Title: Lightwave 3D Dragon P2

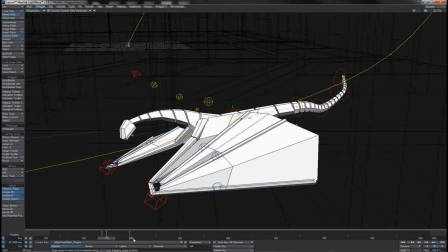What I will do is work a little hold in, so I'm going to say that it'll, you know, sort of hold itself up for 1,
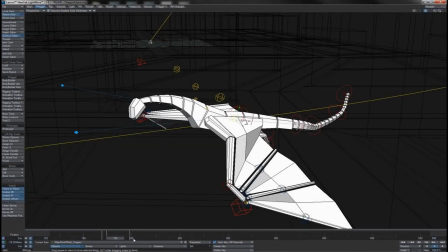2, 3, 4, 5, 6, 7, 8, 9 frames perhaps, so that would be 183, so let's key that 183.
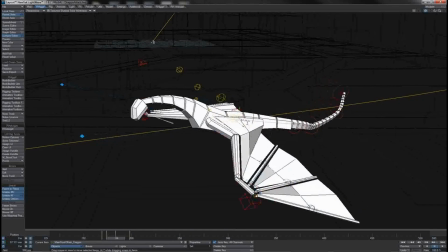And we'll also say that he falls to that down a little more swiftly,
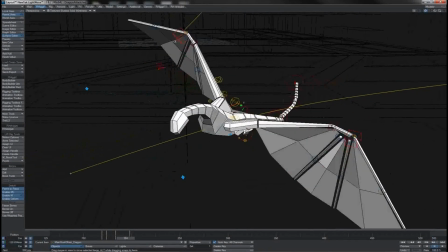so he'll have hit the down probably somewhere around here, 193.
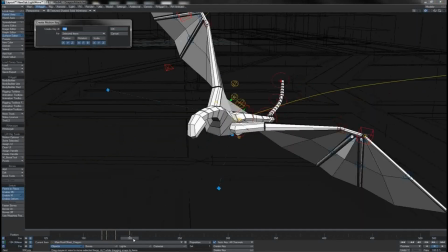So let's take that and copy that key there at 193.
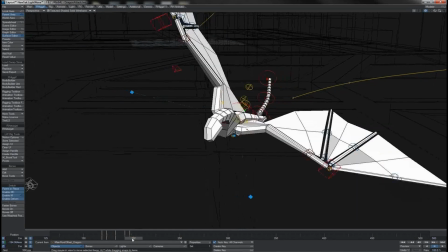And then all we simply do is just hold him there for a moment until he comes to his next down, or the next moment before his downstroke.
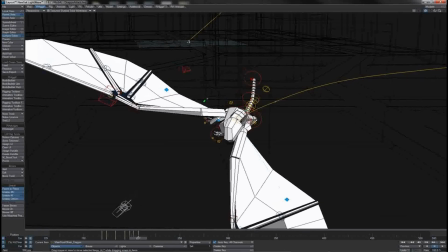Then again, 5 frames after, pull him up a little bit so his body's taken a bit of a bounce out of that action of the wings there.
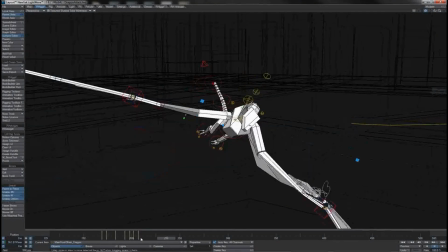Let's see at what point he's going to hit that next up. It'd be about, let's see, the wings come down, so I'd say probably about here-ish, so I'll just key it there.
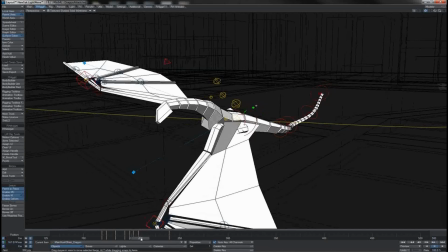And what I'll do is I'll hold it for 1, 2, 3, 4, 5, 6, 7, 8.
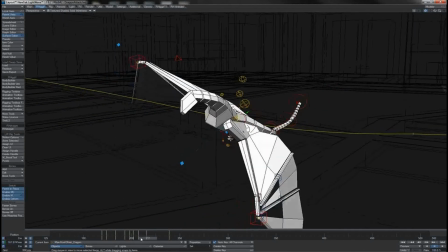And we'll let him drop over 1, 2, 3, 4, 5, 6, 7, 8, 9.
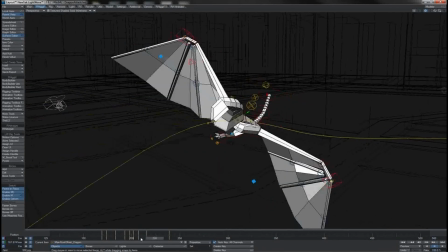That's where he'll produce the drop, just here.
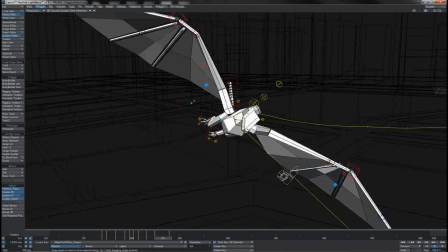and he'll hold that until this point, so that's 233, so go there and rekey that at 233.
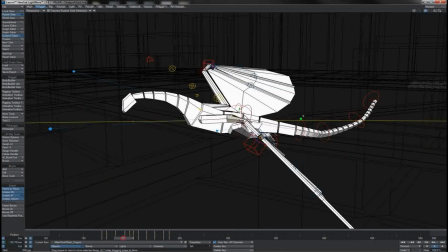To see how this is working, obviously if we just stay centered on this then it tracks with, but let's just jump to the main route itself,
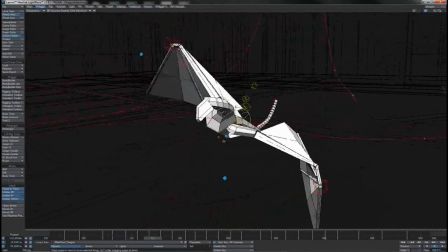and what we should see is that there you have this little lift and push on the body.
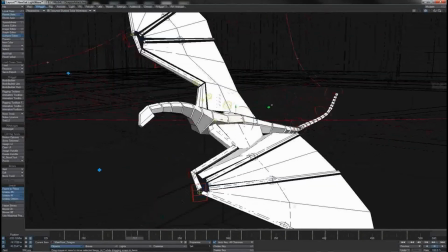You see how much more life that's giving his flight action here.
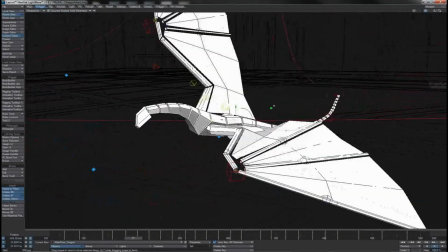We really see it starting to bob around in the air.
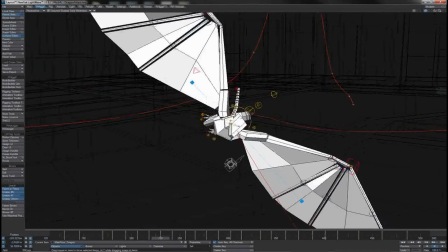Look at that, just coming through there as he lifts up and his whole body shifts ever so slightly against the force of those wings,
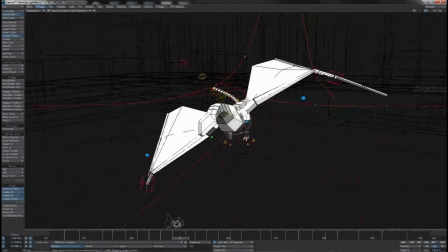pushing him through and giving him lift.
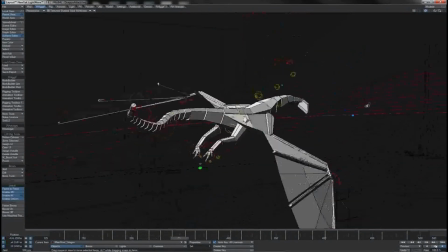And so with that completed, you can see here the little bounce that he gets each time he takes a flap in the body through the whole flight path.
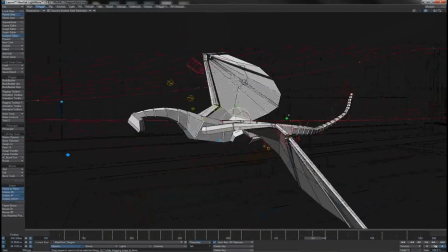It really adds a bit of extra naturalism to it.
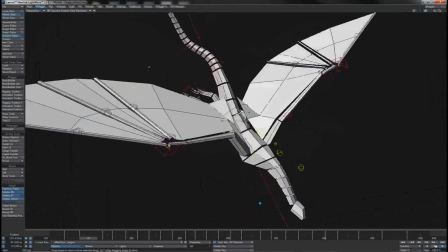And notice of course that we also time and space and accentuate it for strength differently depending upon the flaps he's taking.
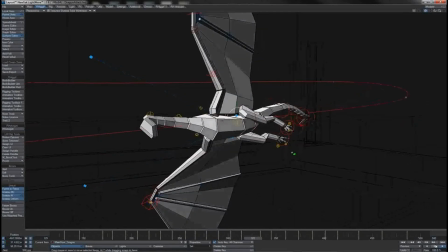So here, you know, it's sort of medium, and there it's sort of strong, but in that little flap it's slower,
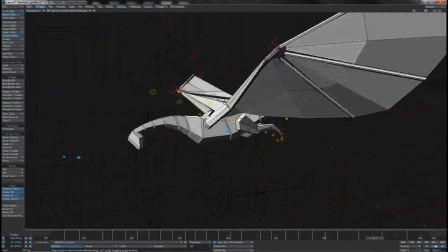but in these big ones it's much harder and you get this greater displacement of the body.
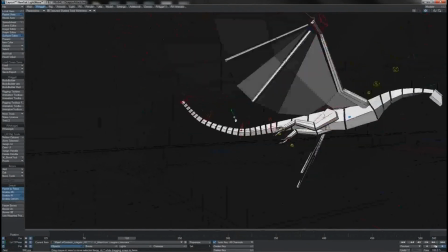And of course what you can do is see very clearly the, you know,
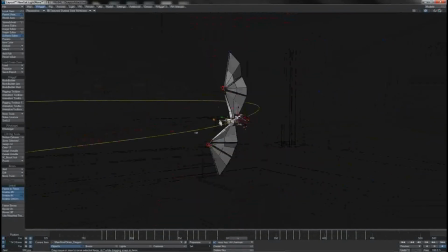little lumps that creates in the motion path as he bounces up and down from the action of his wings flapping. Not easy to see, I know, whilst he's in motion,
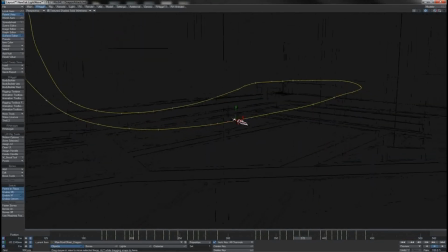but if we just come back here then you can see that the motion path that he's taking through space is ever so slightly perturbed with these little up-down bounces as his body begins to fall and he catches it again and catches it again and catches it again.
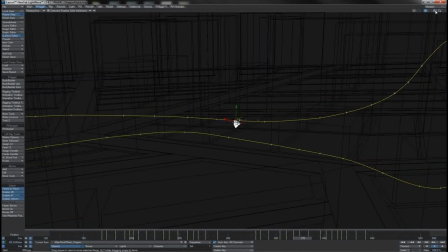So you've got this sort of overlap between his projectile motion, if you will, that's on the main route, and this, you know, undulating bounce motion that's taking place there on his actual main route offset.
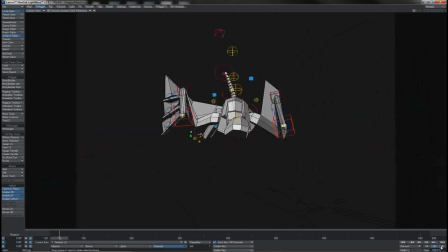Again, if we just have a look from our chase camera, we should hopefully be able to see some more detail of that.
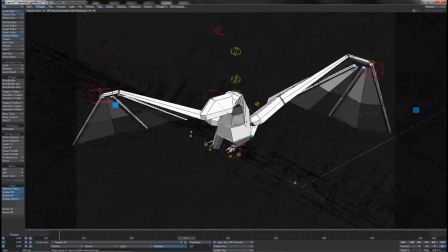And yeah, we really do. We get a much better sense there of him really pushing against the air
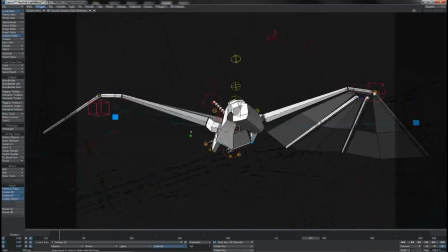with his wings and how it really moves his body in the air.
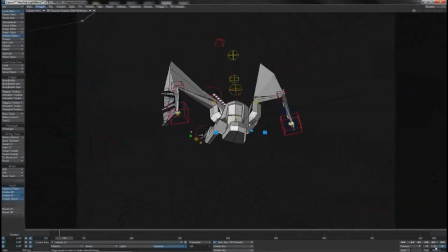Of course, it looks a little clunky right there, but at the minute I'm still on linear keys.
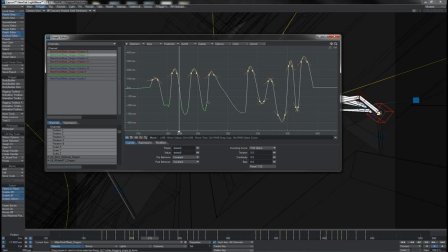But when we go and, you know, TCB up the whole thing and obviously take care of some of these overshoots so as he doesn't, you know, go shooting too much, but give him a little bit of, you know, overthrow, tiny little bit of overlap, and also take care of these lumps that are occurring down here.
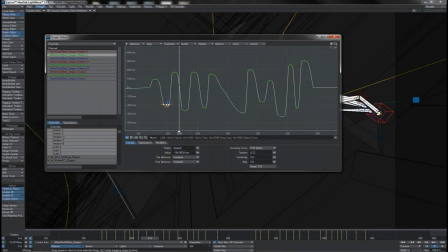In fact, that middle key there can just be gotten rid of.
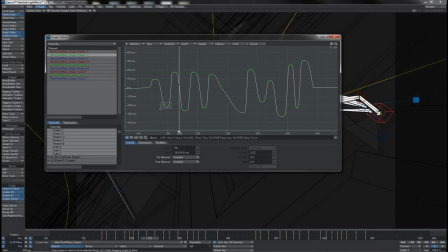It doesn't seem to be that necessary, and we can tighten that up there, as well as of course take care of this long rollover from one position to the other, which is occurring during of course that, you know, 180 turn that he takes.
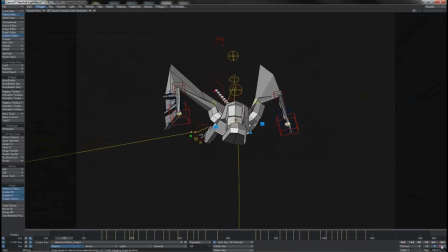And with all of that nice and spliny as well, we should see that this starts to look very natural indeed.
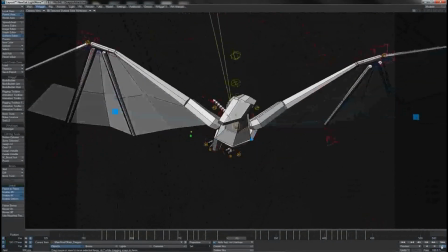Yeah, there we go, look at that, really bouncing through the air there on account of what his wings are doing.
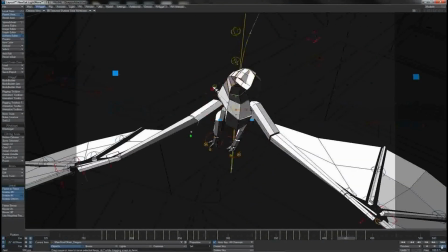So you see that we're, you know,
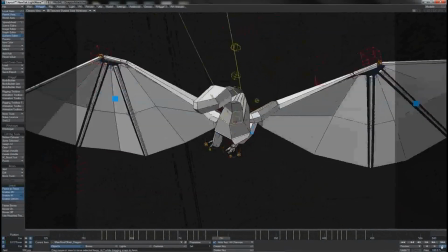laying in the root motion on this guy first, getting the overall motion path of that down.
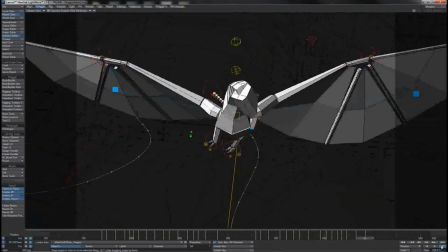But, you know, depending on what, you know, how his body is flying through the air,
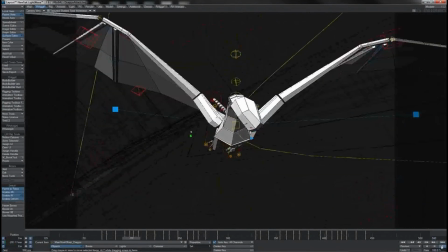where it's twisting and turning and rising and falling, that dictates how we work in the wings.
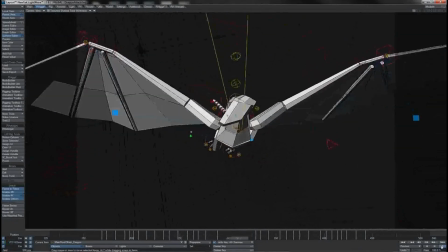But then how fast and hard and, you know,
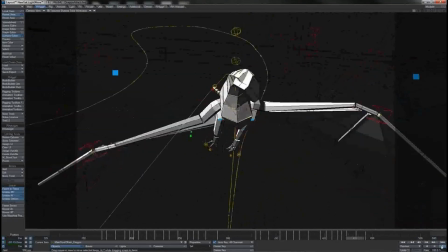so forth the wings are flapping has to feed back into the root and displace,
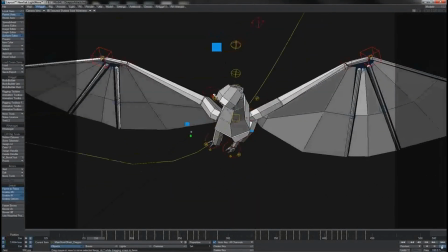you know, his actual position in space.
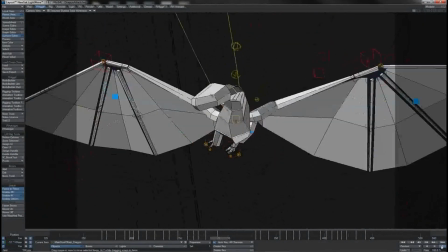So you've got this double overlap of forces working against one another, and these needs of anticipation and overlap.
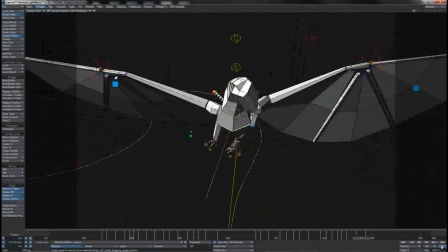And so that's why for this character, this motion and this rig,
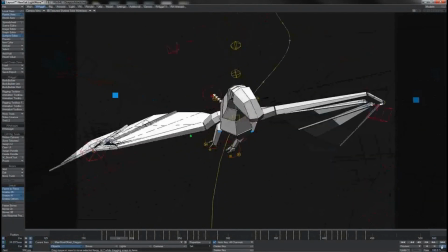having that offset item available on different parts is very useful.
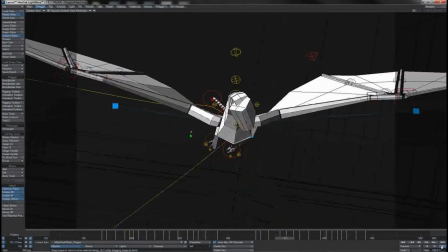And you can see of course how it's allowed us to animate our character here. Once again then, we've been going on quite a while now for this video,
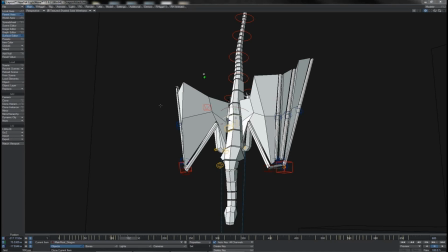so what we'll do is wrap this up at this stage since we've done a huge bulk of work here, and then we'll continue finalising out, you know, the last stages of this as well as the landing and everything else in the next video.